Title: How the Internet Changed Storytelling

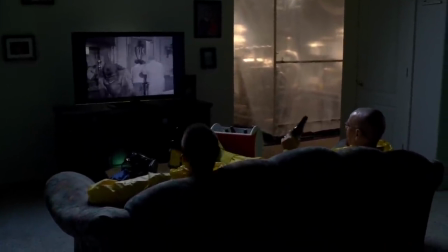Cheers.
Breaking Bad is definitely a landmark in TV history.
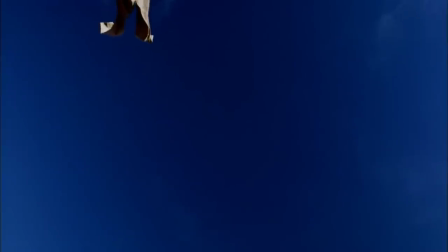To someone who grew up watching the serials of the 1960s, a show with that level of technical and thematic complexity would be somewhat surprising.
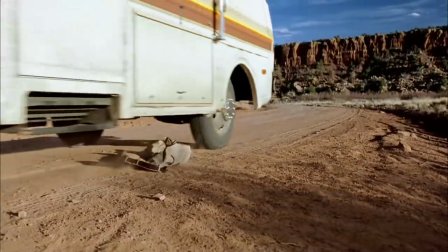There's no doubt that television as an art form has grown and improved over time through continuous experimentation with the format.
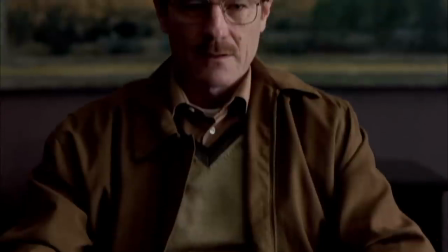Breaking Bad didn't come out of nowhere. Vince Gilligan and the writers of Breaking Bad built on the work of the great shows before them to make something that took full advantage of what makes television unique.
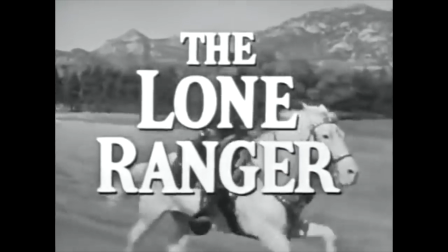Since its inception, the rules of television forced producers to adapt to the unusual nature of the format.
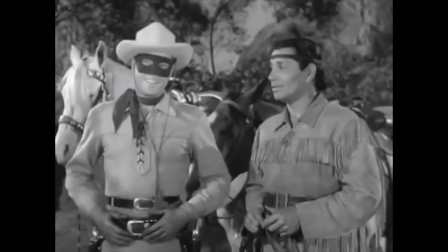Unlike movies, TV competed directly with other shows. Changing your mind was as easy as pressing a button.
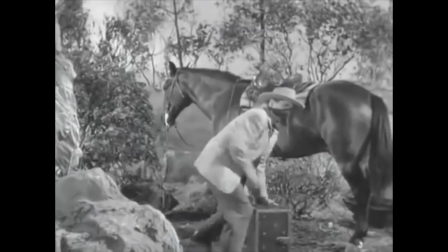Borrowing techniques from serial and radio, TV writers fought for the attention of viewers in a way movies didn't have to.
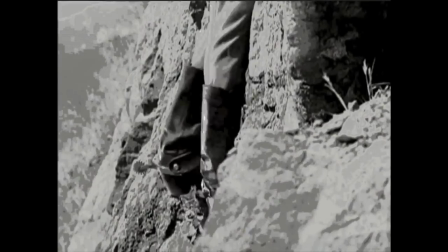Early TV showrunners used cliffhangers to ensure viewers kept coming back. To appease shorter attention spans, every show had its own contained, episodic narrative structure.
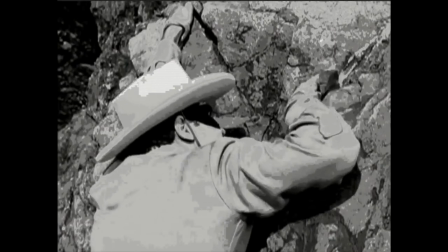Be sure to be with us again next week at the same time.
What makes Breaking Bad so groundbreaking in particular is how it took the constraints of the format and used them to its advantage.
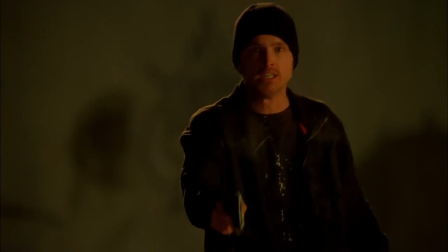Cliffhangers became an opportunity for the show to reflect groundbreaking character changes.
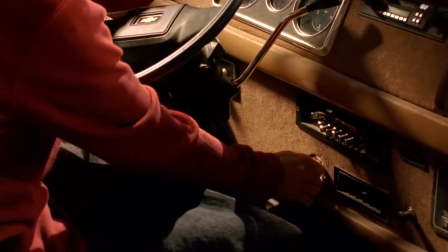An episodic narrative structure means that the show is rich with short stories that stick with the viewers and deepen our understanding of the characters.
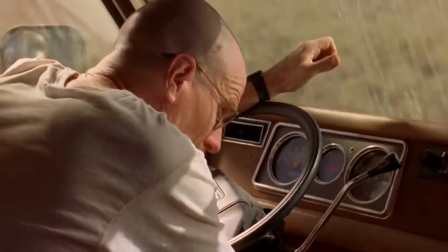Many episodes are self-contained stories that don't directly move the plot forward, but give us insight into character dynamics and indirectly raise the stakes for the show as a whole.
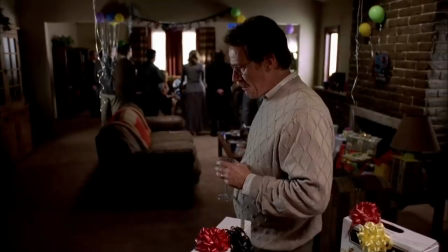Most importantly, Breaking Bad took full advantage of the most important asset television has, time.
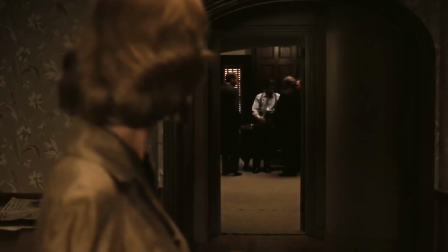While Michael Corleone went from an unassuming idealist to murderous gangster, it almost seemed like his destiny.
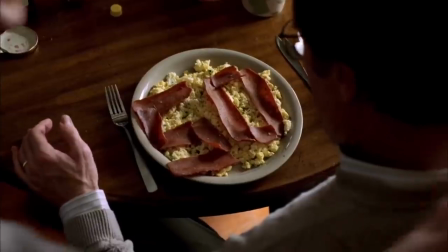He was part of the family after all. Walter White, however, had much further to fall. The medium of television gave the creators the time necessary for Walt's dramatic change.
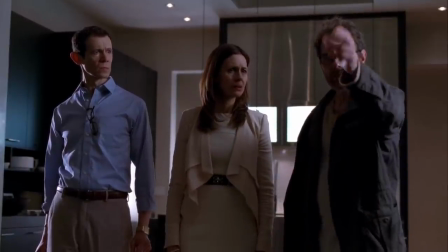By the final season, longtime fans of the series had spent years of their lives invested in Walter White's transformation from Mr. Rogers to Scarface.
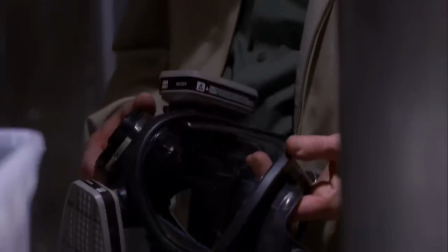The entire series built up so much tension that the catharsis of finishing the series is virtually unparalleled in most other popular entertainment.
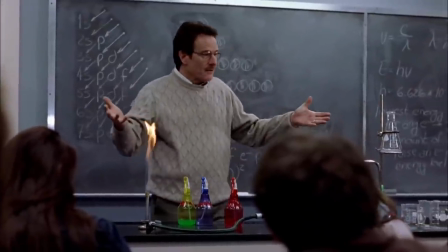The point is, Breaking Bad was great because it understood how to use the medium it was written in, and the same goes for any other format.
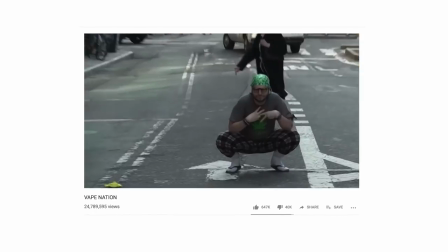Like the early TV viewers of the 1950s, we are living in the early years of a new medium.
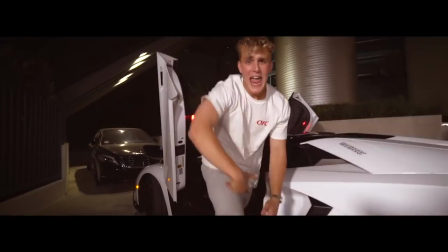But instead of the medium of television, ours is the internet. Though some may not look at the creation of internet content as much of an artistic endeavor,
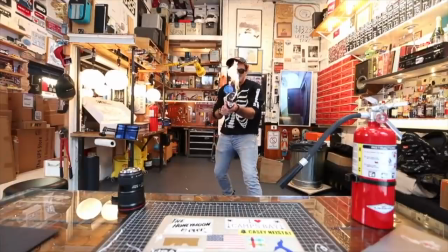online creators are nonetheless making similar creative decisions about their cinematography, editing, and even narrative structure based around the medium.
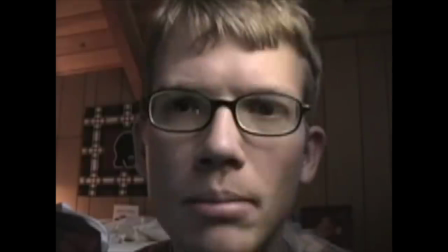Some are cleverly harnessing these constraints and using them to their advantage.
Hello John, by now you have received my message that we will no longer be communicating through any textual moves.
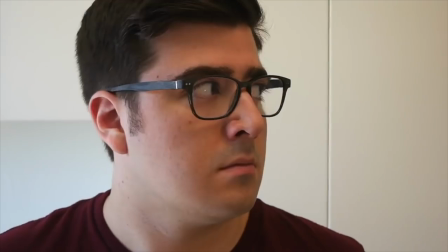Like television, the internet as a medium gave way to a new set of creative challenges.
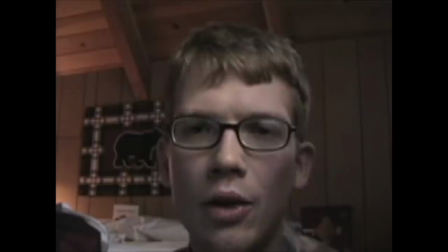For the first time, the medium itself gave the consumer the same level of access and distribution as professional creators.
What he has is an internet connection and a crappy camera from Walmart. And that should be enough. And I think right now, because of technology, for the first time ever, that is enough.
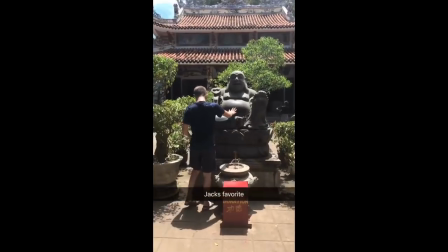Internet creators don't just compete with each other like television does with other shows. People producing content on the internet also compete with a consumer's own friends and family.
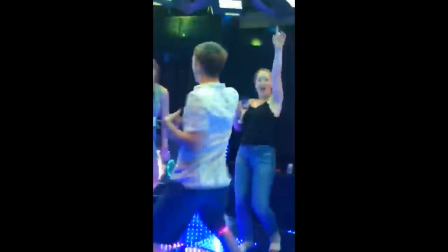This distinction has shaped the style and format of internet content.
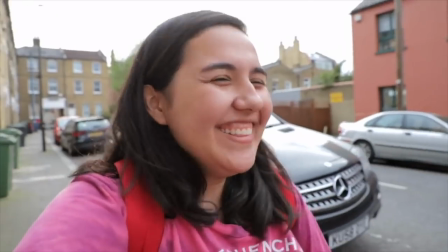It's the relationship that young people have with content that they see online, that they choose to watch, versus the content that they see on TV, which is fed to them.
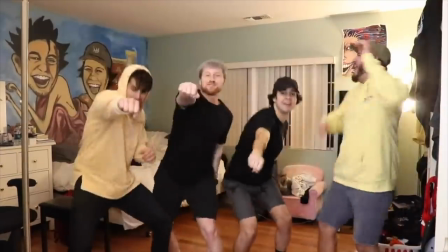What's up guys, welcome back to Dudes with Clothes on!
When you think of video content on the internet, chances are you think of vlogging.
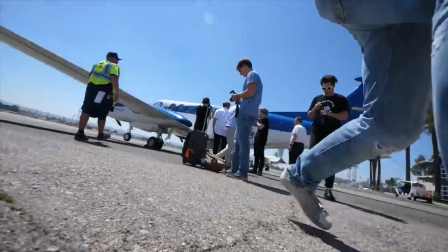And that makes sense. Vlogging is essentially Instagram come to life, snappily edited visually engaging videos that show off lavish and over-the-top lifestyles.
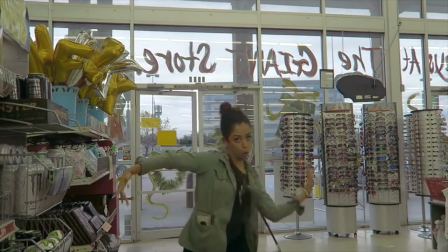Though the format is intentionally informal, these creators definitely make careful aesthetic and thematic choices to convey a sense of authenticity.
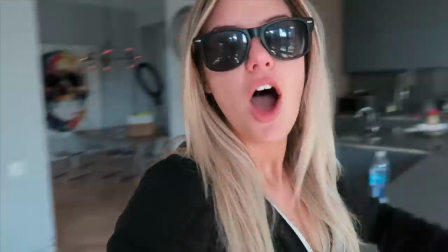The genre has some obvious and cliché tropes.
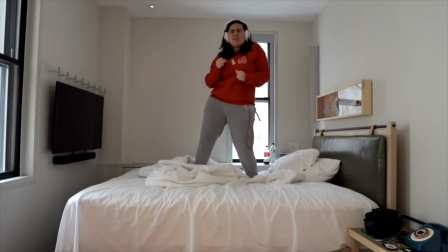Handheld cameras talking directly into the screen, little to no color correction and day-in-the-life storytelling have become creative choices these filmmakers use.
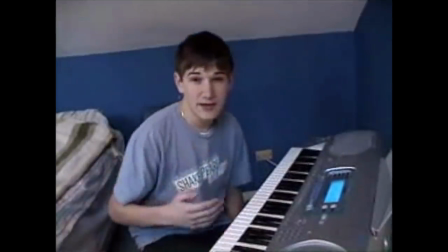This aesthetic style originated from a place of technological limitation, but with cheaper and better technology, the practical constraints are no longer there.